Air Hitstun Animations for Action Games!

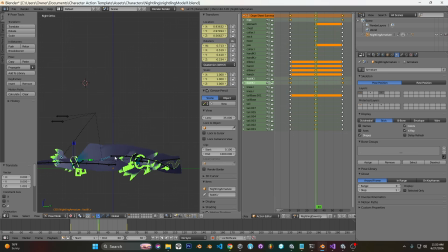You know, so that way the center of gravity stays here as we go. But I sort of exaggerate it. I sort of do like an in-between to sort of sell the motion more, you know? Because that way, because we're going to see more often, we're going to see sort of like this bounce here, like this.
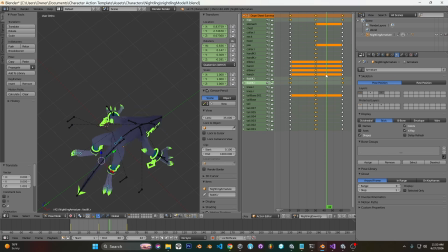We're going to see a little bit as they're falling down. So it makes the motion more dramatic, but they're going to like sink through the floor a little bit. We'll see. Because it has to be like this, right? Where you're like flat on the ground here. You
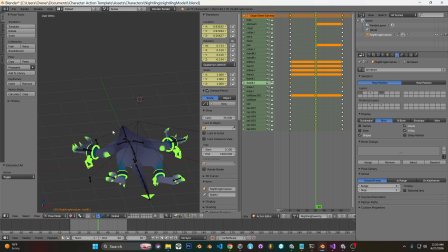know, things to keep in mind is like, I guess I should just do it, right? Okay. Oh my gosh.
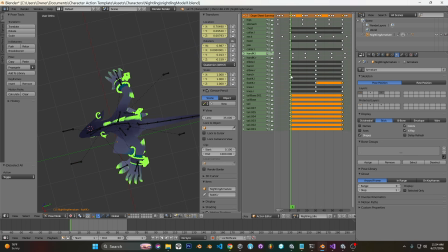So you can see I have down, down, and down, up. So that's like for face down.
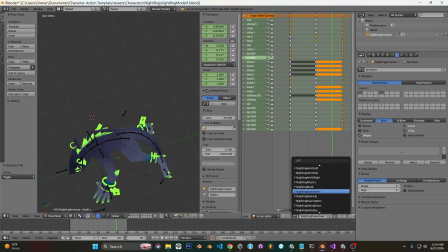And for face up.
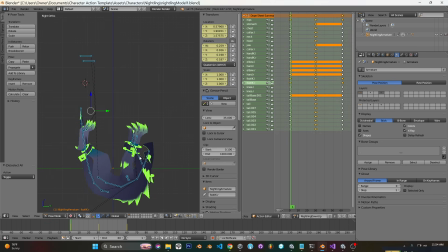We'll do face up since that attack we've been showing uses it. And it's the more common one I use. You could really get away with just having one down state. If you're sharing animations, it's kind of nice to have more. And even if you're not sharing animations, because it's not a ton of work, but it is more.
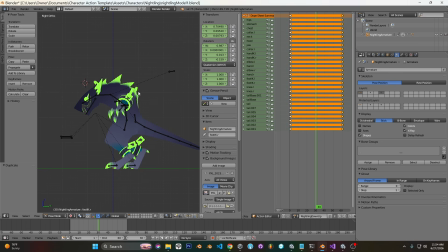You know, games are a lot of work, and having more, you know, it adds up. There's already a lot to do. So flat on our back, right? So let's pull our feet forward. Try and another thing is to like get that
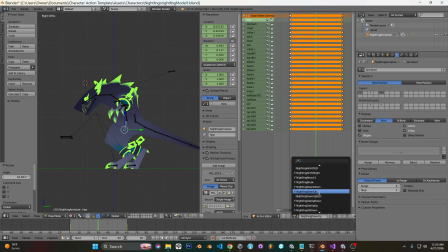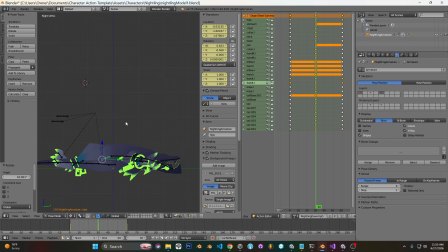knowing what looks good, like relative to their idle state. You kind of want it, because normally they're like tall, right? But now we're sort of like laid flat, and it's not always obvious, like, because maybe you just want the hips like directly below, but that would put them like way back here.
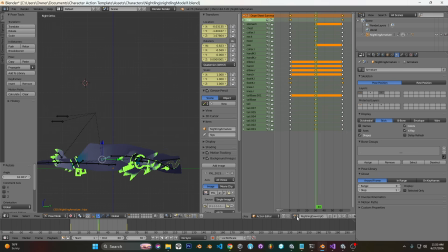And so, you know, it just kind of depends. We kind of want to center, kind of like kerning and stuff, like with fonts and stuff. Pulling our tippy toes out.
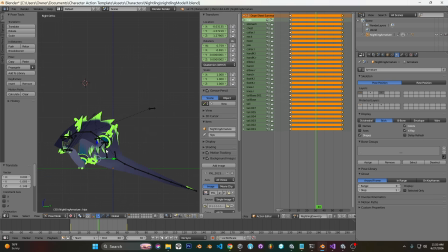So we're just going to trust our previous self. Bring that back. And even though, like, you could say that there is, you could just like flip the animation or something.
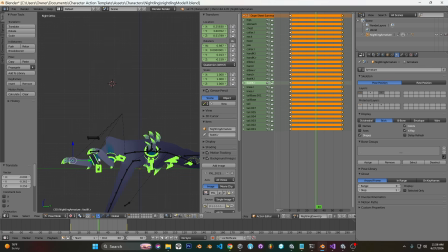You could rotate the character if you wanted like a face down or face up version, and you could, but there are slight differences in the pose that are important to keep in mind based on when you are flat on your back and flat on your face.
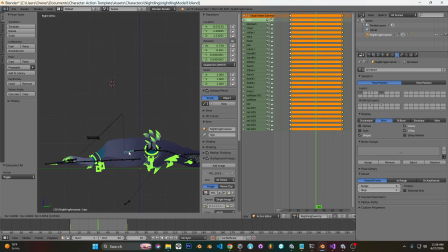Simply put, our torsos have like a thickness, right? And so our hands are going to be sort of like back further. Our head is going to be sort of knocked back like this. It's not going to be as obvious because of this creature, because they're like a dog. You know, like when a dog is face down, their chin is up.
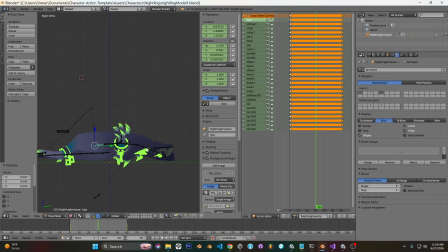You know what I'm saying? Humans, we can go like face down. But if you got like a little snout, you can't go like face in the dirt like that. And so there's like slight differences, you know.
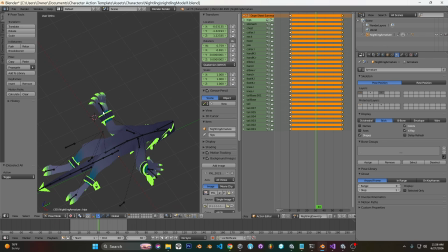I guess I'm not really explaining totally what I'm doing, but I like to put the hands up like this. You can do hands by the side too, like this. It looks less dramatic, but there might be reasons, like the blending might look better.
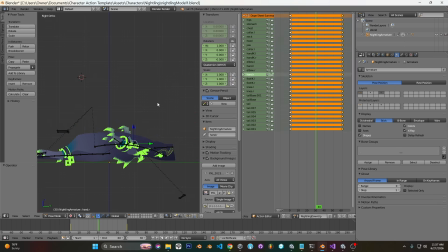You know, hands up like this.
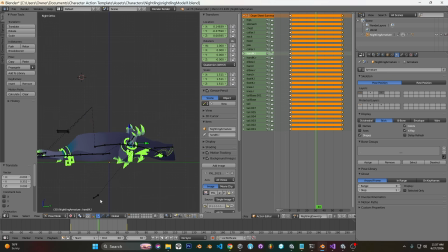Just looks a little bit nicer, and I don't want it too up, but you know, that they're face up, that the hands too are supine position. This is supine if you don't know. And prone is on your stomach.
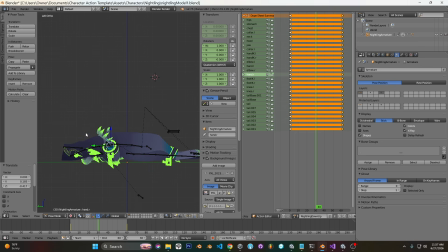You know, a lot of times, I know this is a technical thing, and you're not wrong for calling just like being knocked down being called prone, but supine is this. So the mnemonic device is like you hold soup in your hand, right? And if it's turned down, then you can't hold soup.
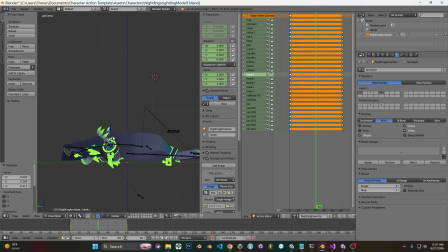So you can hold soup in your hand, that's supine position. So basically face up while down is supine. And in this case, I'm speaking about the hands. So like the hands being supine just looks more exposed, you know what I mean?
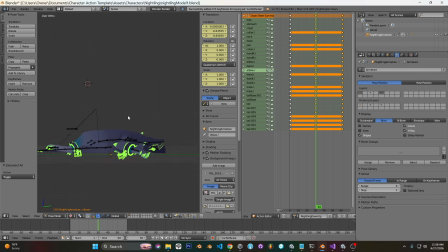Grab that. Looks pretty good. You want this pose to look pretty nice because they are going to be sort of laying on the ground too still.
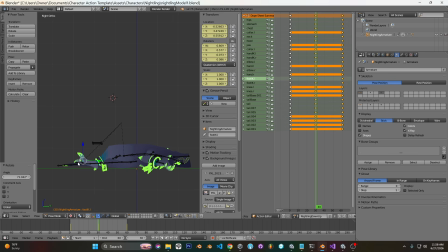And this is somewhere where I could improve what I have going on because it is really static. And our knees tend to fall to the side like this, creating a little bit of asymmetry can help a bit just to create variety.
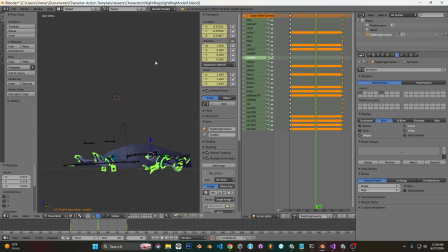But having a little bit of like a breathing here, unlike the air hit, this is a better contender for having a full animation
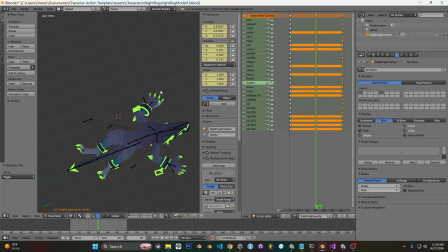here, or maybe just make it a separate state. Like you keep this as one animation, this, you know, like the up and down, but then just have like a grounded one that where they're like breathing, because it is pretty bad looking if this is completely static, which is what I have going on right now.
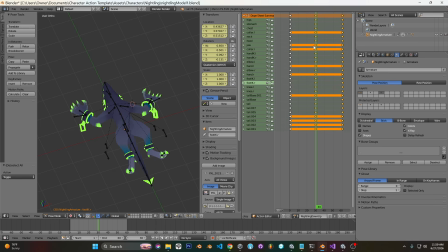Yeah, just something to keep in mind. But alternatively is that you have a full animation for the up and the down. It's just that when you're going up and down, you're moving. So it's like we don't really need to show like the breathing or anything.
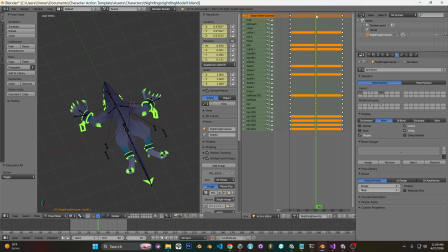So yeah, just having that extra breath there, like a breathing thing, would help a lot, you know, where they're just sort of, you know, breathing, writhing.
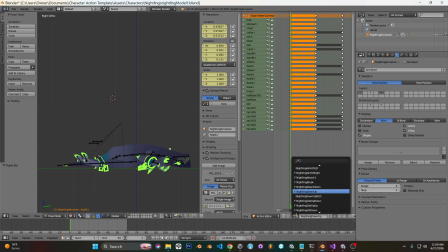feel like our old one.
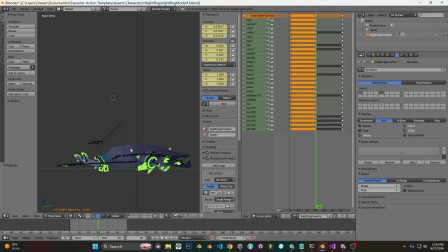I was wrong. I'm sunk down though. I think will be helpful. You don't want to look floating. You don't want to be too sunk in the ground, but you don't want to look like you're floating either.
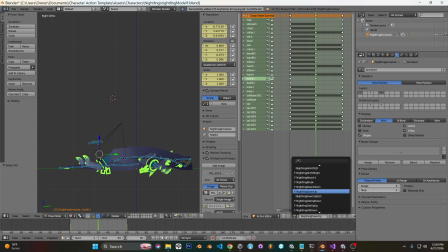So we have this pose here, and then, like I mentioned before, like whatever direction you want.
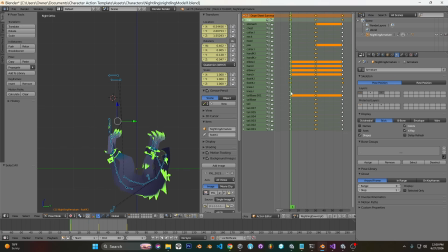In this case, it looks like I do down. For, oh wait, I always do that. Never mind. Never mind. Okay, good. That makes sense. So falling down, go here.
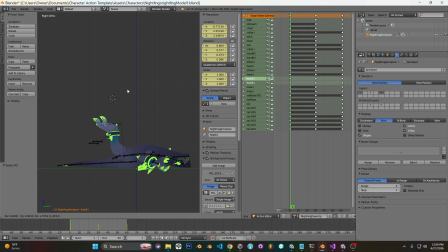So what we want to do, grab this, and we're going to try, see how it looks when we keep our center of gravity. The more I think about it, the more I think it is going to look worse.
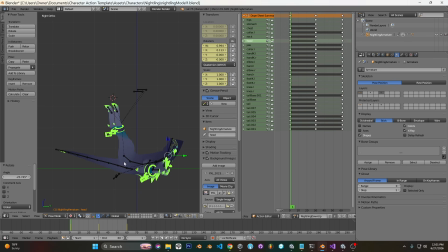You don't want to arch too much, but you do want to sort of arch all the body parts like they're falling upward like this. And you just want to find a good balance of motion.